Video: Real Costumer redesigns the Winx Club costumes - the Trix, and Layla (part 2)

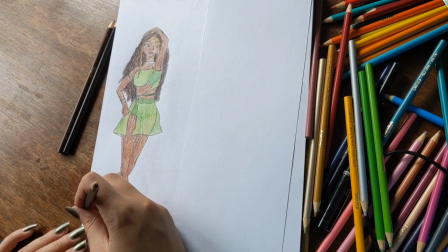4:08 She doesn't really give me Kinky Boots vibes as a character. She never has.
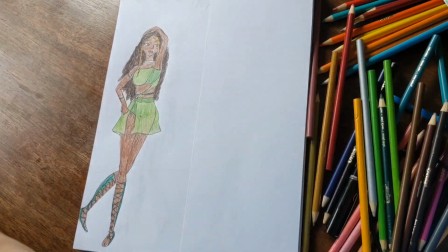4:12 So she's gonna get these, like, green Gladiator Esmeraldas sandals, which I think will look really nice.
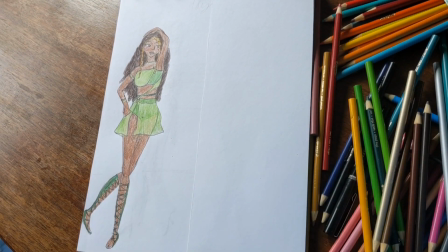4:19 Also, Aisha's hair is honestly goals. Like, I see the braided front bits everywhere, and admittedly, I've been doing them myself. Now next, we're gonna do the Trix. I think that it was a huge mistake to turn them into just one character. Smooshing them, it just doesn't work as well. You lose a lot of the dynamic.
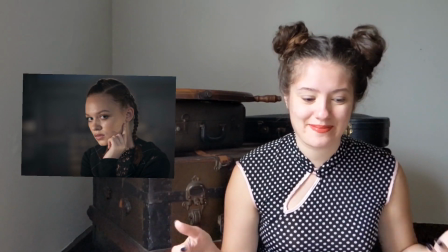4:40 Beatrix is a fun pun, but no, it's not working for me.
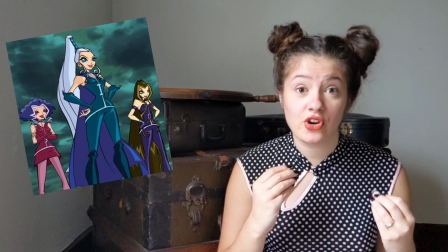4:44 The best part of the Trix really was their dynamic with each other and the way that they would lash out at other people in slightly different ways.
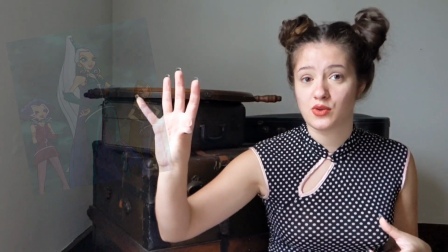4:51 They were a good example of toxic female friendship, whereas you have the foil of the Winx that are healthy and fun and nice. It really just worked. It was peak filmmaking.
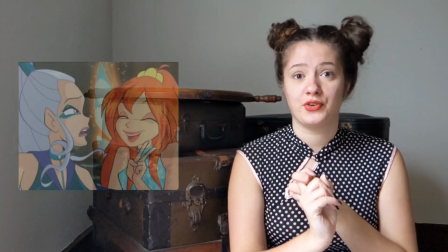5:04 Peak storytelling. Bloom and Icy are obviously foils for each other, you know, they're fire and ice, and that's really fun to play with.
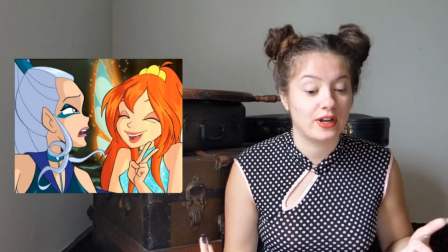5:12 But where Bloom is open and vulnerable with her friends, Icy is closed off and held in.
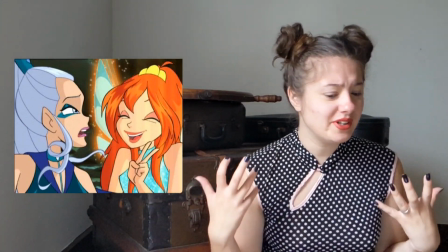5:19 And their hair really expresses this as well.
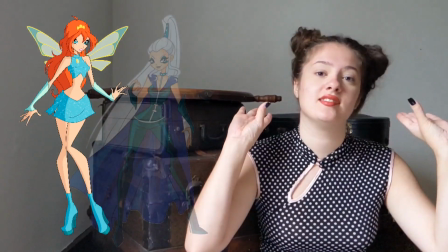5:22 Bloom has this open, flowing hair, and Icy has this slicked up dominatrix ponytail.
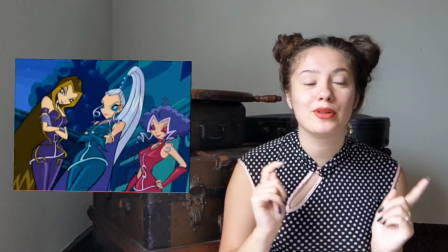5:29 The Trix all have that motif of the widow's peak, but I decided to play with the lore a little bit and make them like found sisters, like adopted sisters who adopted each other instead of them being biological sisters. I think that really adds to the toxicity of their relationship. Kind of like, you know, those friend groups you see where everyone lumps together and like latches on and doesn't ever go outside of their friend group even though it's super unhealthy in there. Kind of like that is the vibe I'm going for here. But because of that, I'm gonna give a widow's peak to Icy, and then I'm going to still have that V shape in the other two's hair, but not necessarily the same hairline like is done in the cartoon.
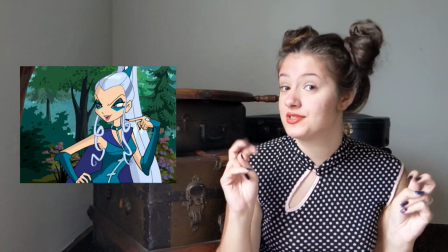6:16 Now, Icy is a mean person. She's mean to her sisters, she's mean to the Winx, she's even mean to Veltor.
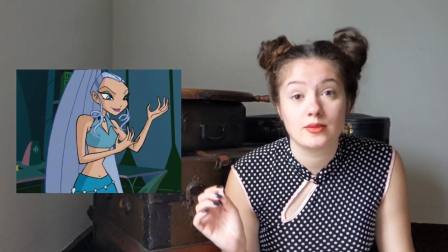6:23 She's just constantly lashing out and trying to push everybody around her down so that she looks good. So while she is getting a darker look, I kind of want to give it Christian Girl Autumn vibes. You know, because like, I feel like it reads to everyone as really fake.
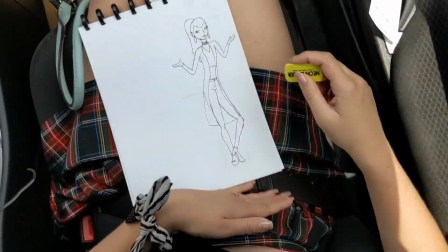6:45 Keeping her color scheme very, very similar to her original, just so that she's recognizable at a glance,
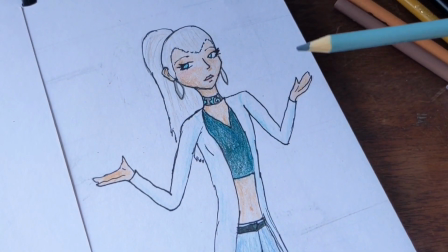6:51 and keeping, of course, that iconic hairstyle, I'm giving her a mom cardigan, a V-neck, skinny jeans, and a silver and white choker. These kinds of necklaces were used as a form of jugular protection in Native American regalia and armor, and I think that while this character is white, that wanting to have your neck covered and protected will still read through the costume. Kind of give you a peek at how vulnerable she feels, that she needs to be wearing like armor at all times.
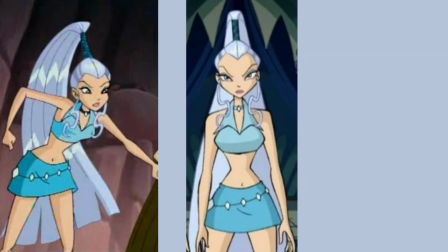7:19 And yes, large parts of my design are a huge deviation from her original outfit,
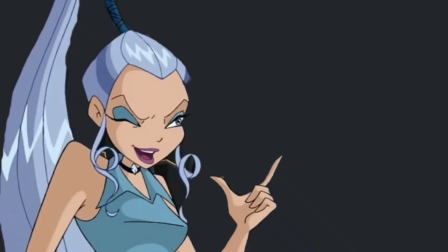7:24 but honestly, I think her original outfit just looks like Stella's transformation but colored in differently. Maybe if she was at a party or something, we would bring this look back from the dead, but I think it needs to stay dead.
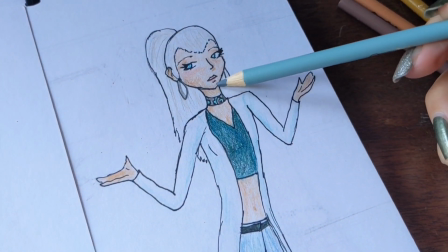7:37 This looks a lot less out of place for a girl who is attending school and needs to be a little bit more mature looking for an adult audience. Now, her witch bitch outfit. I think it would have been really cool if like when she transformed, the chains like popped out of the center of her collar and like enveloped around her waist to symbolize how like trapped in herself and her own actions she is. Like to have this magical girl transformation but make it really heavy and dark, you know? I think that would have been fun.